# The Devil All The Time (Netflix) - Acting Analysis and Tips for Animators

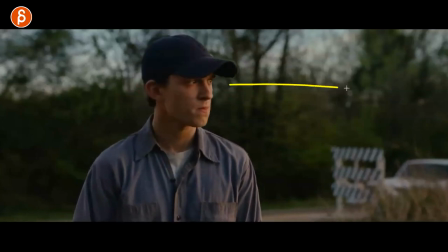(8:01)
bigger shift and now you have a blink and a look away and now he's probably already in his thoughts not listening to the cop anymore the wheels
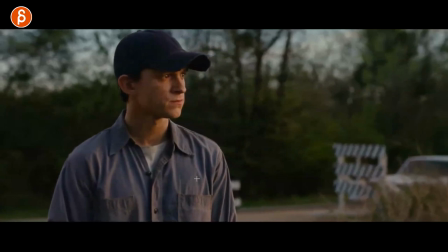(8:08)
are turning all right what does that mean what do I need to do there's something that needs to happen but still no blink I mean in all of this there's one blink on the turn right there that's what you have with a slight weight shift so again this is really really long so
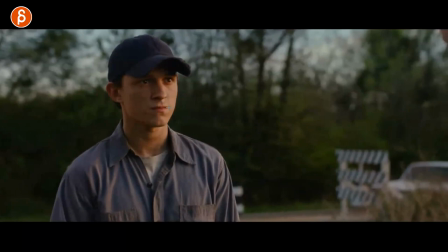(8:23)
tricky to put into your animation but just as a thought where if you get bad news you don't always have to have crazy blinks crazy reactions sometimes less is more it also tells you something about the character how he's contained and he wants to maybe bottle it up
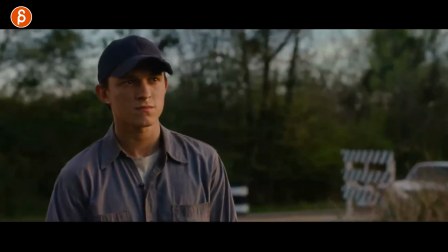(8:37)
there's many reasons why you want to have just a solid reaction like this but i think it's a cool example of just less is more and continuing with less is more
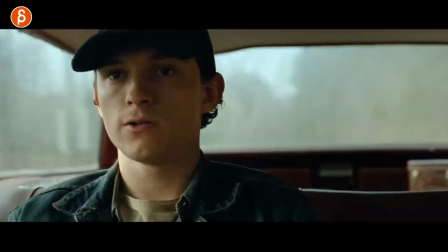(8:44)
with this sequence where tom holland is back there hitchhikers they they took him in you can see i can scrub for a little bit you got him
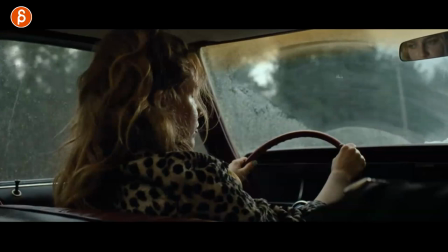(8:50)
and then you got her that's kind of the setup but i like the progression here and again this is longer it's going to be tough for
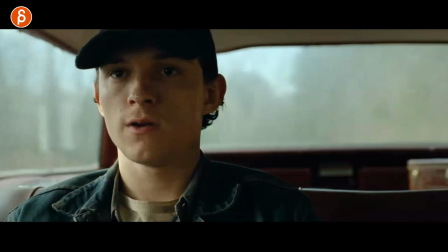(8:57)
you to win to to put into an animation shot that's short but look at this he got the hat and he's sitting straight he doesn't quite know who they are he could potentially be nervous but they start asking him questions about where he's from
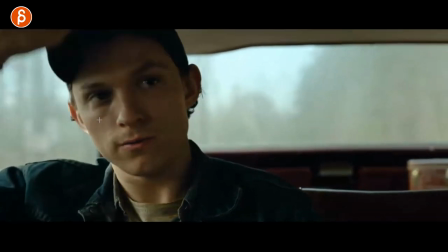(9:09)
and you can see that all right well maybe it's a bit better they're not that bad so he takes the hat off it's almost like the
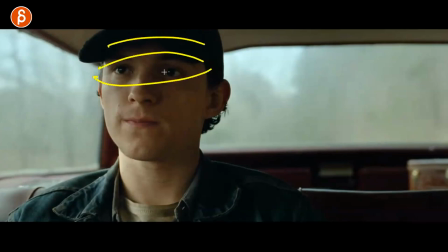(9:15)
hat is a protection it can be you know you can look down to cover those eyes it could be something that protects you and to me i'm
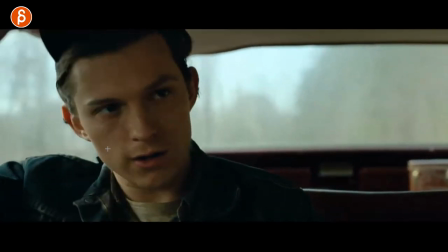(9:21)
reading almost into this where all right i'm a bit more relaxed i can take the hat off it's going to be okay and
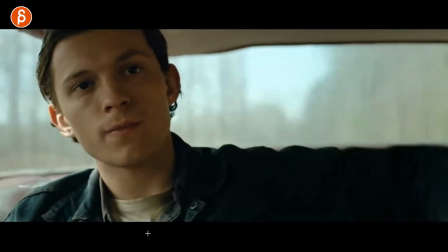(9:27)
then all right well you know i'll make sure that i look good and then well let me just relax and then the arm goes up so all this kind of
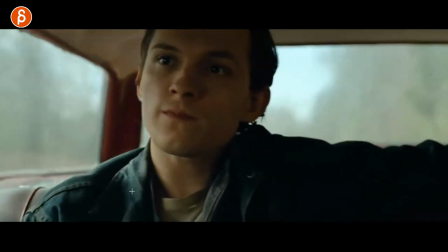(9:32)
cues of relaxation and being a bit more okay with what is going on and then he asks then a question and he doesn't look around by the
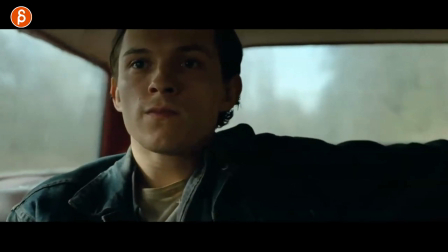(9:39)
way this is for later so this is just focused on the two people relax it's to me the progression of a bit more tense to all
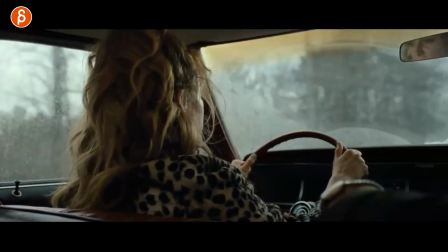(9:46)
right it's going to be okay so he's asking them questions then he has all those things i'm not going to spoil but you can see in his reaction something's
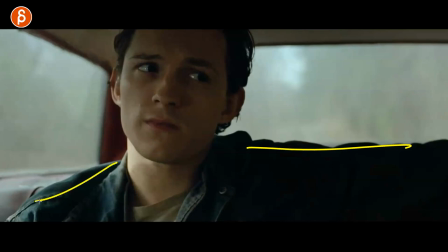(9:54)
odd and you can see how he's a lot more tense he still has that lean of yeah i'm interested in this whole thing with little puppy tilt here and the arm up but if you look at his face you can see this here where nothing is moving really i mean you got the secondary
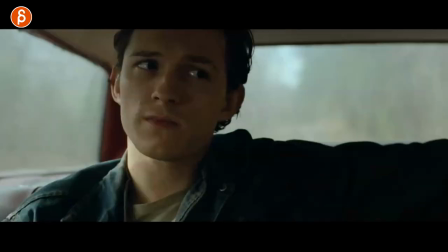(10:08)
action stuff here or the influence from the car but you see just the eyes going huh and that is a very wait a
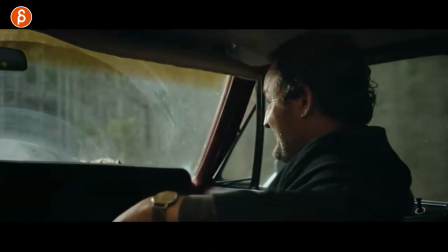(10:15)
minute something is odd here and it's continuous he's got some weird comments she's
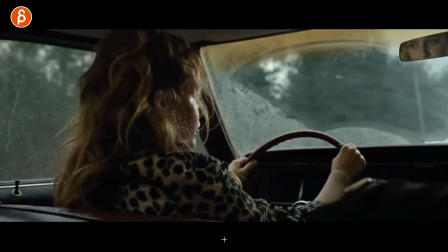(10:20)
not really into this whole thing anymore and you can again see his reaction looks
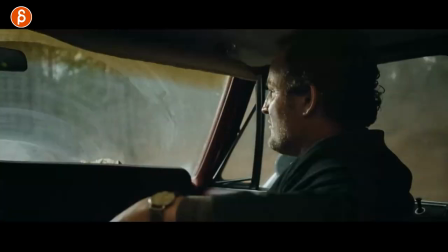(10:25)
and then look over there and it's not it doesn't quite work you can see his back and forth is intensifying it's a bit more left
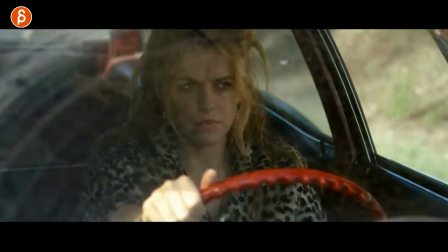(10:33)
right going on so again he has this weird thing a very specific spot where he wants her to stop and then you can see this and it's not really on screen
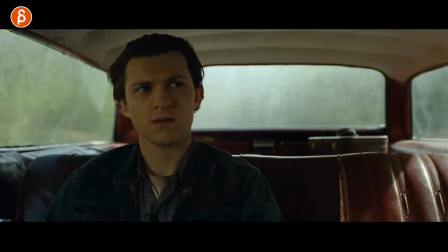(10:41)
but his arm that used to be up here is now back to down here so it's already less relaxed and now you
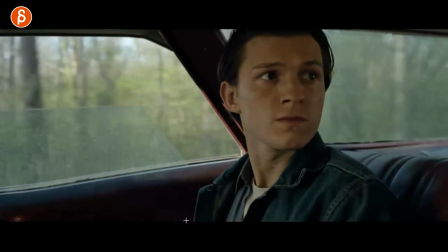(10:50)
can see the progression of okay something's going on and now he's looking around and you can see the looks the darts he's kind of
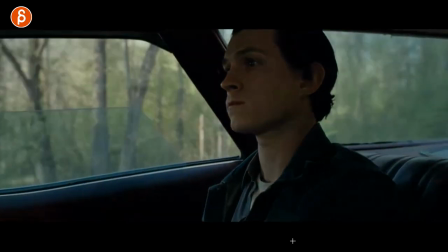(10:56)
readjusting his posture here as he sits so he gets more and more nervous you can see changes there and facial shapes a little tongue
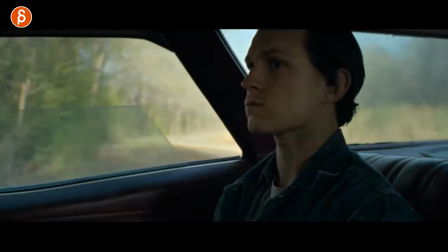(11:05)
all of that stuff shows you there's a real ramp up of okay this is not so good and again getting off the road here
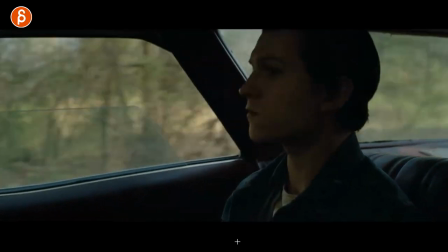(11:11)
and then you can see in his look okay this is this is not good what is going on here and he got fast looks he tries to keep it
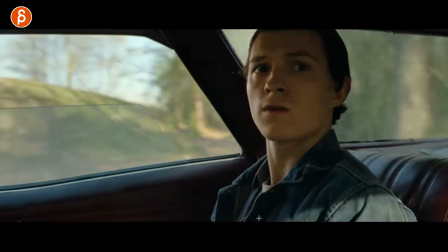(11:17)
cool but he's still looking he's still checking the environment you can see faster looks tries to look around see what is going on
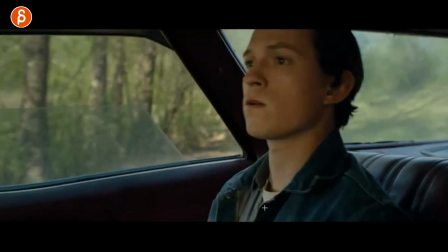(11:24)
where am i going you can see a lot faster darts eye darts and head darts then you can see again all right this is not good and that's this is
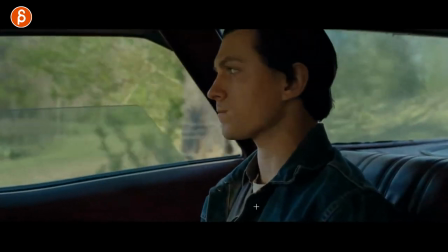(11:31)
his reactionary of all right this is not good i got to prepare myself for something this is not good and now it stops and
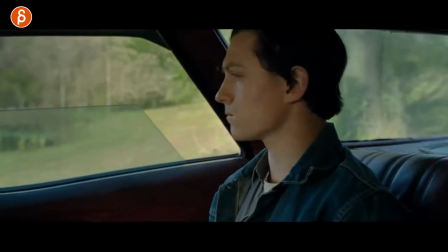(11:40)
the car stops and he immediately looks uh i mean at this point it's either the driver a little bit or whoever is in front of him the the other
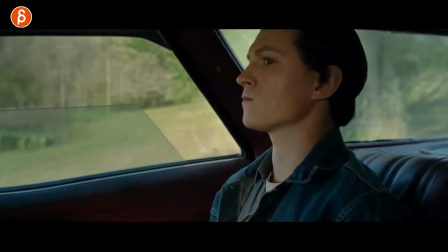(11:48)
guy to the right but you can see that change again of stop and then all right sums up i'm ready and again a longer
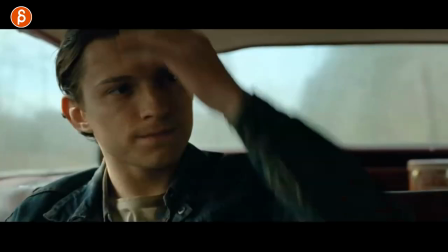(11:55)
thing that is tricky for you to put into your animation but thinking about the broader aspects and the ideas of progression where it's all right i got my hat
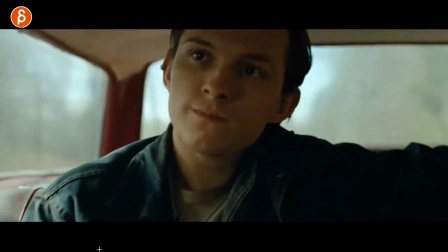(12:03)
let me just relax it's okay arm up here all right this is good i'm leaning it's fine it's fine it's fine towards okay well
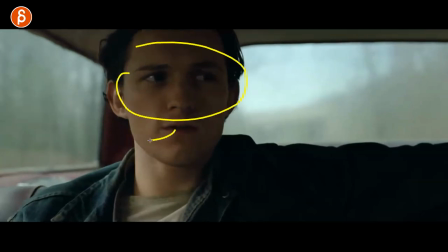(12:10)
this is not so fine so look at how do you show this in your character with sharper looks not a lot of smooth motion where it's a bit more
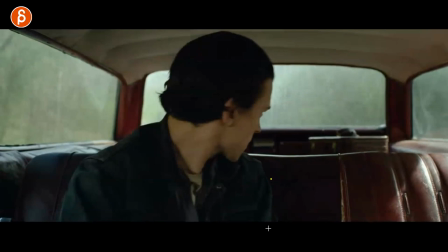(12:18)
tense the eye darts are a bit sharper progressing into changing the posture arm is back down looking around how do you look around or is it are they
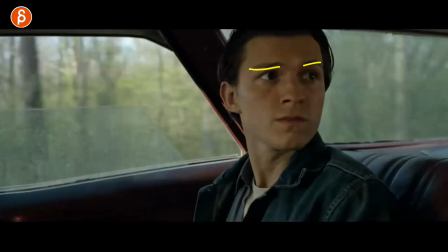(12:26)
fast head turns are they slow head turns coupled with facial expression where it's a bit more worried changes in in the mouth where like all
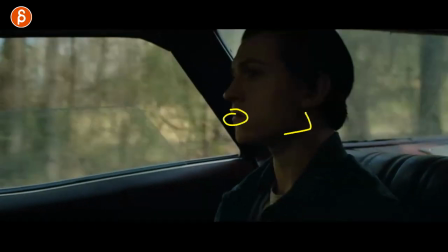(12:33)
right a bit more tense again you can show tension in the jaw clench you can show tension in the facial shapes here and even when something changes
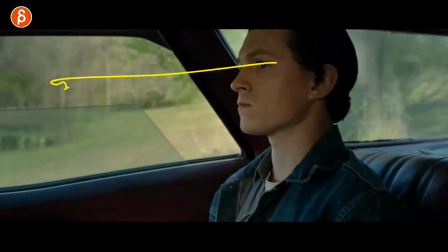(12:40)
again you go into a stop where it's a bit more all right let me focus on the threat in front of me so that whole progression i thought was really really cool to see no lip sync just him looking relaxed and then you know slower movements to faster movements arms down and just that progression of i'm fine to uh this is not good and that progression i thought was really really cool with just subtle cues of head turns and the mouse shapes now speaking of progression if you feel like this is cool and you want to progress your shot into something like this and you want me to help you with that you know the drill i got workshops and you can sign up at any time the link is in the description with all information you can check out the faq if you have any questions let me know but you can sign up and start whenever you want to and speaking of time there's a starting and we're ending the shot if you're still watching as always thank you for your patience to watch this whole clip in full. I appreciate it. And if you feel like this is really cool, you don't want to miss any of these, you can of course subscribe and hit that bell button so you don't miss any of my uploads. But that is that for my pitch. You can do whatever you prefer. I will end this now and I'll see you in my next upload.